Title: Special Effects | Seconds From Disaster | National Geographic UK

Basically CGI means computer generated imagery and it's so important for Seconds From Disaster because we have to recreate big dramatic disasters which we don't have archive for.
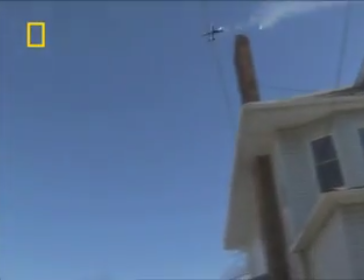0:35 So whether it be a plane crash or a boat sinking or a volcano going off, often there is an archive covering that. We want to as dramatically and as excitingly show that event unfolding, unpacking that event and really CGI is the only solution to that.
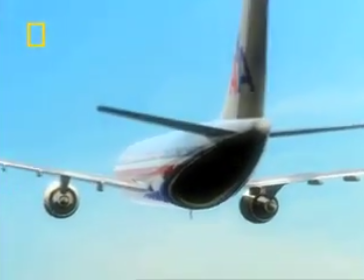0:50 It starts with a model, so you might start with the model of your plane, which is your plane that's going to crash. So all of the geometry, all of the proportions of the plane need to be accurate.
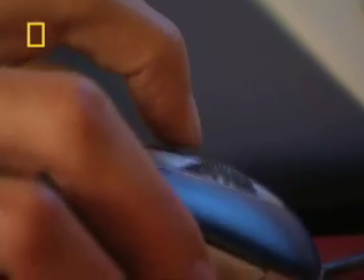1:00 The first thing that is given to the director by the 3D, the CGI supplier, which is red vision for seconds from disaster,
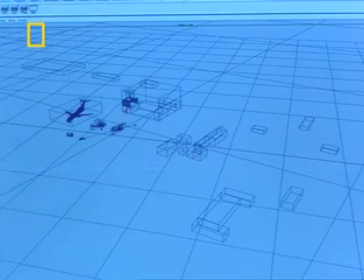1:07 is a block out, we call it, which is a pre-visualization, which is a really simple, basic rendering of that scene. With that, the director can then start cutting with that. they can make decisions with regards to the timing of that shot, the choreography, the camera move, all of the animation and the duration, all of those decisions you'd make when you were shooting a traditional love action shot. It literally is like a 3D version of a film set.
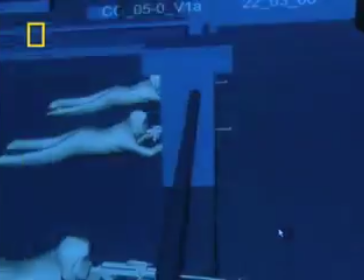1:33 I think the director feels really liberated being able to sit there beside the animator and saying, right, what does it look like top down?
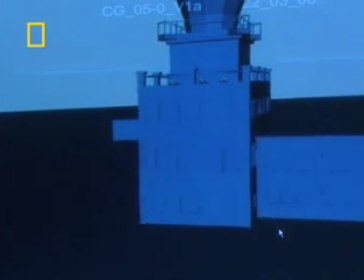1:40 Is it clear? Or maybe if we hide behind the plane and then pull the camera out and all of those decisions, they absolutely love playing around.
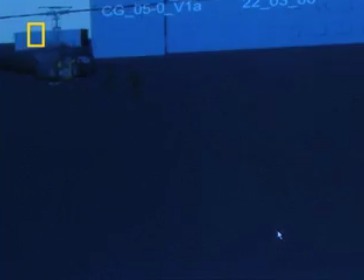1:45 It's kind of like boys with toys really you know and Spielberg with his miniature set is now just it's all done in a computer really. In a similar way you know aesthetically for a photorealistic plane crashing through the ice which is what was required for Potomac the Washington air
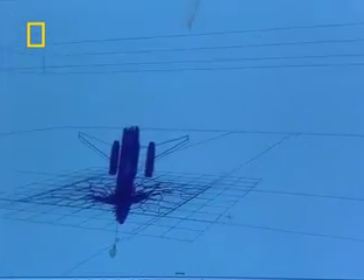2:00 disaster it was really useful to be able to see well okay well what does it look like if we travel under the water and see the ice breaking as
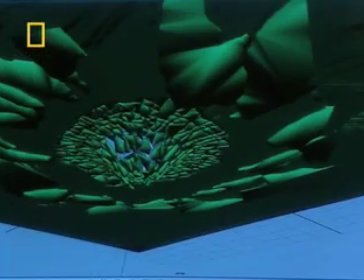2:05 the plane comes towards us but maybe let's swing the camera up to see how it looks below and all those kind of great decisions that a director would usually make with their cameraman on a location you know where best to stick the camera. All of that still applies, there are no limits within reason as to where you can stick your 3D camera if your environment is virtual.
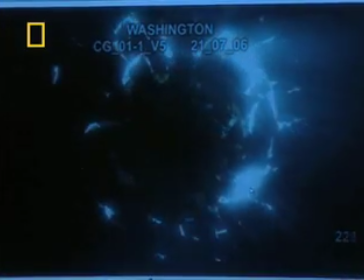2:20 And it's only when the shot is finally approved and we know exactly how long it needs to be, exactly what the plane is going to be doing in the shot, say,
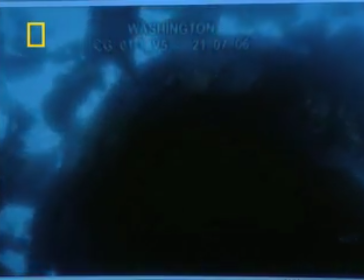2:27 that we can then go to that final render stage. And HD, it takes a long time, it takes days to render these shots often because there's so much information,
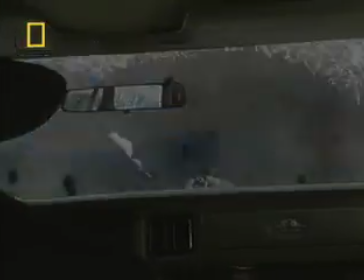2:36 every pixel is a different shadow and so that final stage of rendering takes you to that photo realistic kind of quality.
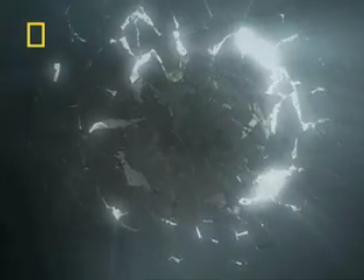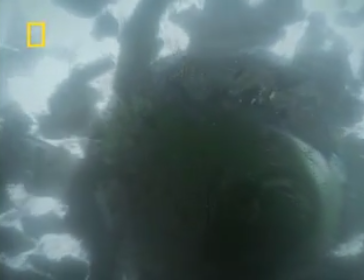What we're trying to do now is have more handheld shots and degrade them and make them fit a lot more kind of that grammar of documentary I suppose where you kind of really feel like wow this is a sort of thundering moment that's actually happening that's been grabbed by somebody who's there at that moment. The Seconds from Disaster episode that features the Munich hostage crisis is a really good example of this. There we really needed a POV looking through the fence. When I say POV, I mean point of view, so as if the camera is in the position of that person viewing the scene.
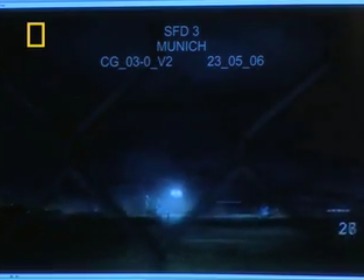3:21 It felt very much like a genuine shot, but it was a shot that was never captured, so we're giving an audience the coup almost,
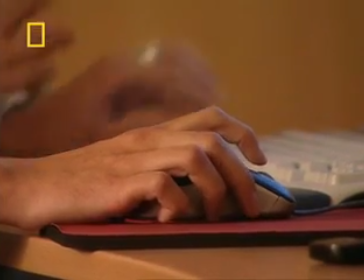3:28 or National Geographic, have the coup of being able to provide a shot that nobody's ever seen, it's never been captured before.
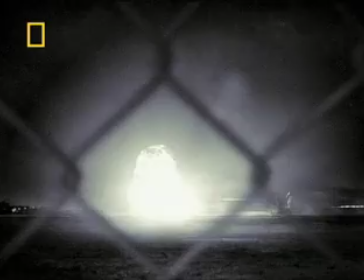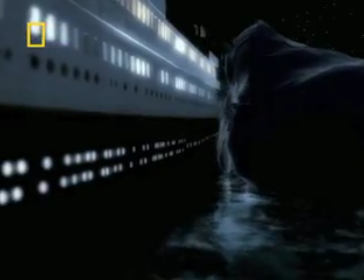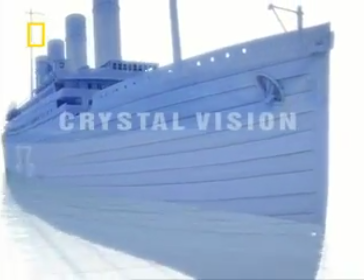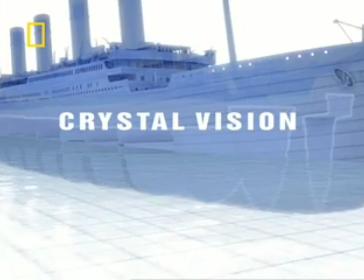3:55 What Crystal Vision allows you to do is unpack the science,
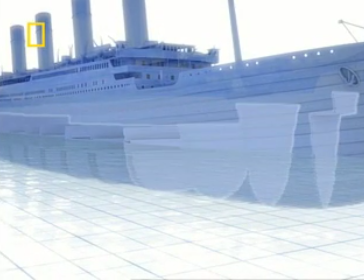3:58 it's a kind of, it's a transparent render which allows you to see inside the plane or inside the engine,
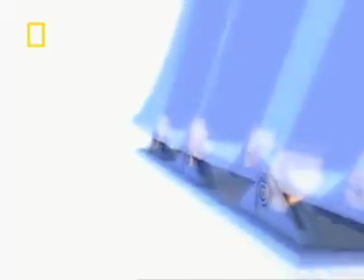4:04 so you can see the nuts and bolts of how the engine fell off or why the plane crashed, it allows you to see inside a gun so you can see why it jammed, all that lovely kind of X-ray vision I suppose is what Crystal Vision works so well at.
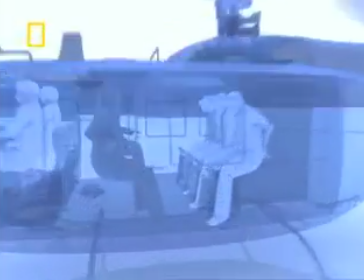4:16 It's also great for something like Munich where you needed a very clear arena to be able to see exactly where people were and it's a very clean,
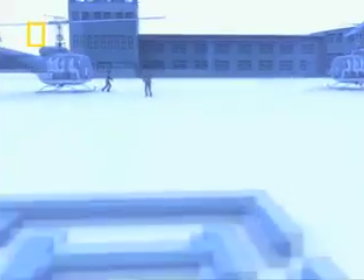4:23 very kind of glass-like render.